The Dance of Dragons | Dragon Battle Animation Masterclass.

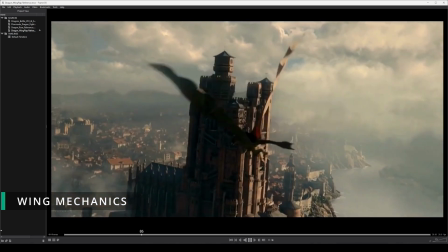How slow, thought out and deliberate that they are to maintain believability.
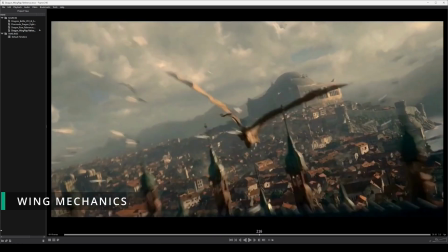And then when it wants to have different levels of control and not produce as much lift, notice how the wing flaps aren't as exaggerated.
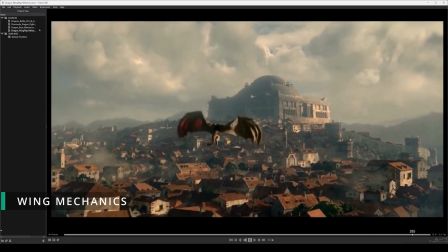And then it's going between gliding through the air and then adding little gentler flaps just to maintain the height and the motion.
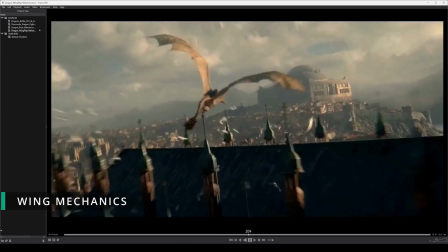So when my dragons now want to push themselves back and suddenly stop themselves in the air and maintain a certain height in the air,
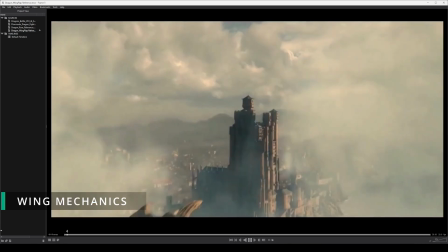they need to have a consistent flapping motion in order to maintain adequate lift.
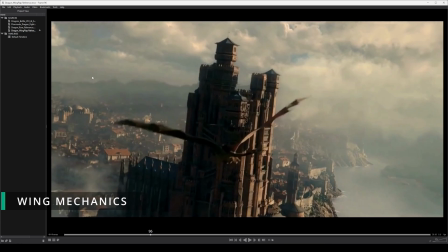And that's what I basically learned from studying Game of Thrones. In this case, House of the Dragon.
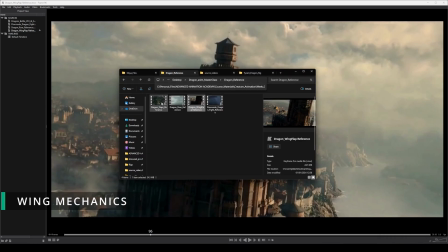So if you just look at that, and then we go to more dragon flap reference, and this is actually in Game of Thrones.
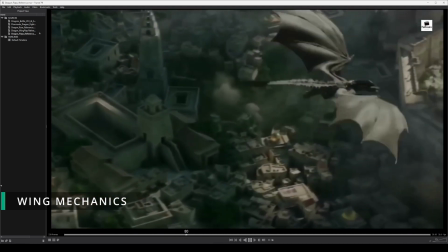So just look at the way that these dragons are flying. Look at the exaggerated wing flaps.
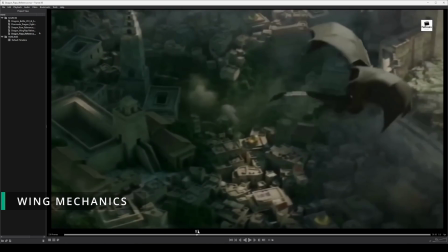Like if you just look at them, when you get to the upstroke, look how high and extreme that is over here. Let me get a pen and draw over that because the image quality isn't so great. See here, if this was the wing shoulder, sorry, undo that, it's the wrong place.
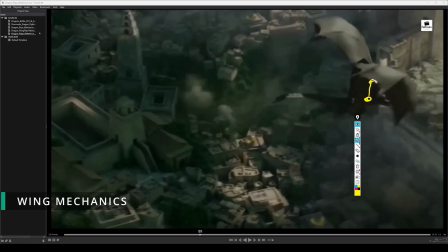It ends up being somewhere like there. That's the elbow. The wing hand will end up being somewhere like here. And then from that point onwards, you're getting the wing fingers come off and around here like that. And then this one's going to come up here like that.
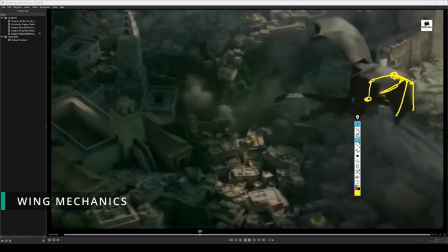And that's why you can see it bend off. There's another one here that does that. And then there's obviously one here that does that, but that's going to be hiding that there. So what you end up getting is a shape that looks like this, like that.
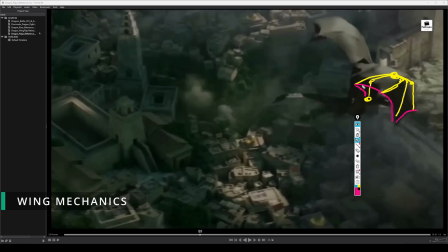And obviously that part comes down there. So that kind of gives you an idea of what the wing shape is meant to look like. So from the front, it ends up looking something like this. So let's say that's the shoulder, then that's the elbow of the wing, then right there is the hand of the wing, and you're going to have the same thing come up here like this
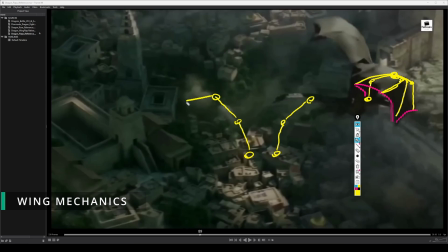here, and then you're going to get the wing fingers branch off from there like that. And then you're going to get the same thing happen with more or less all of them. Then like that there. Probably going to end up even having one over here as well, because you usually have more wing fingers than that.
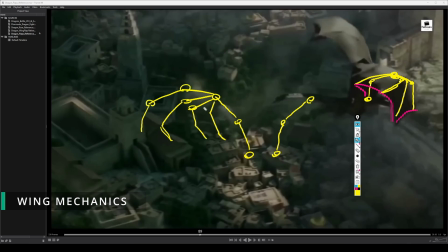But yeah, you get the idea that the premise of it is that you're going to end up with something like this. And obviously the wing fingers, different ones are longer than the other. And what you end up with is with a shape that's like, basically like this. So then you want to translate that kind of pose to your own animation.
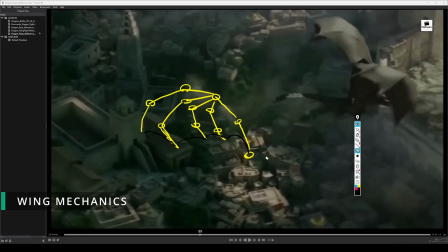And then when you hit those kind of poses, and then you just want to make sure that you've got adequate follow through and overlap on the wing fingers. And that's how you're going to create that nice, beautiful wing flapping motion that feels nice, fluid, and believable.
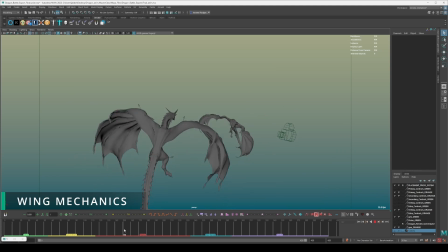So let's go back to this. And you can see here, I've got that same shape happening here, like where it curves up like that. And notice how with my wing fingers, they're always dragging behind.
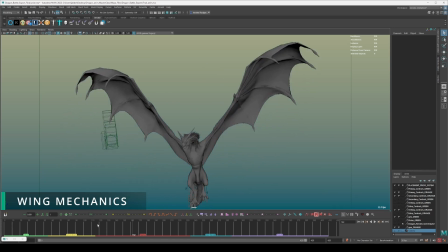They're always late to the party. And what that does, it always allows it to feel like there's some resistance and it's catching the air.
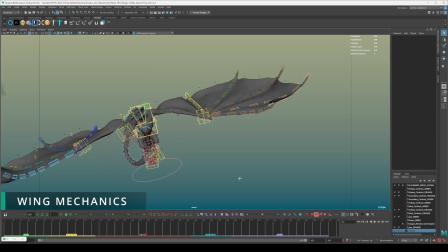And then in terms of polish, what I like to do as well is I've added basically some motion to the membranes.
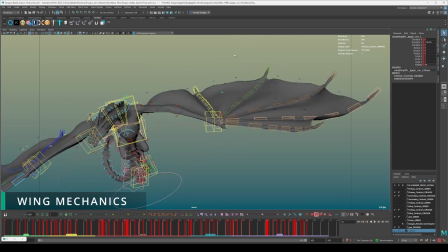So when the wings are coming down, notice how the membrane bellows outwards like this.
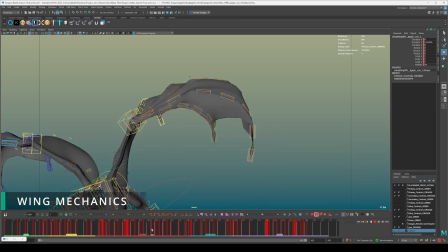Of course, I could exaggerate it more, but you don't want to go too far. And then when it goes up, you do the inverse.
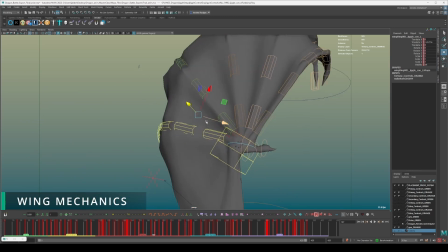So you can see here, you can see that this is sucked inwards. Let's get the angle right.
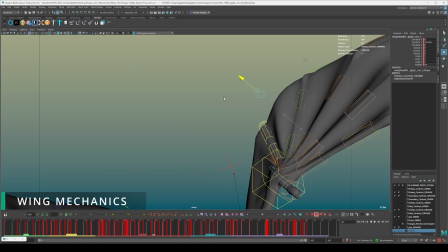So you can see here that it's sucked inwards, where really before it was like that, but this time on the way up it's sucked inwards.
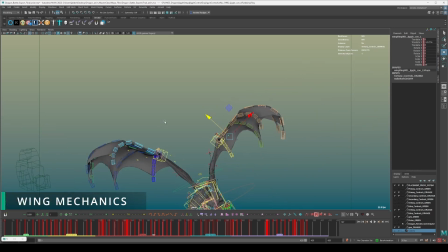You can see the indent of the wing fingers. What that does, it always allows it to feel like it's interacting with the air, and it's going to just allow you to create a really convincing wing flap. And that's how I've managed to get that working like that. And the same with the other dragon as well.
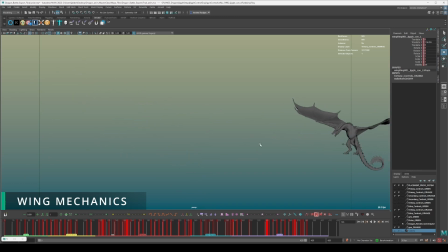So if I go back here, go over here, same thing with that one. It's the exact same thing.
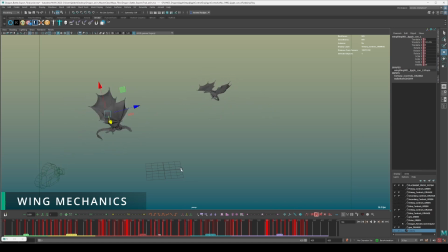And that's how you create these lovely wing flaps, and you have the weight of the body basically always delaying and sagging behind the actual wing flaps itself.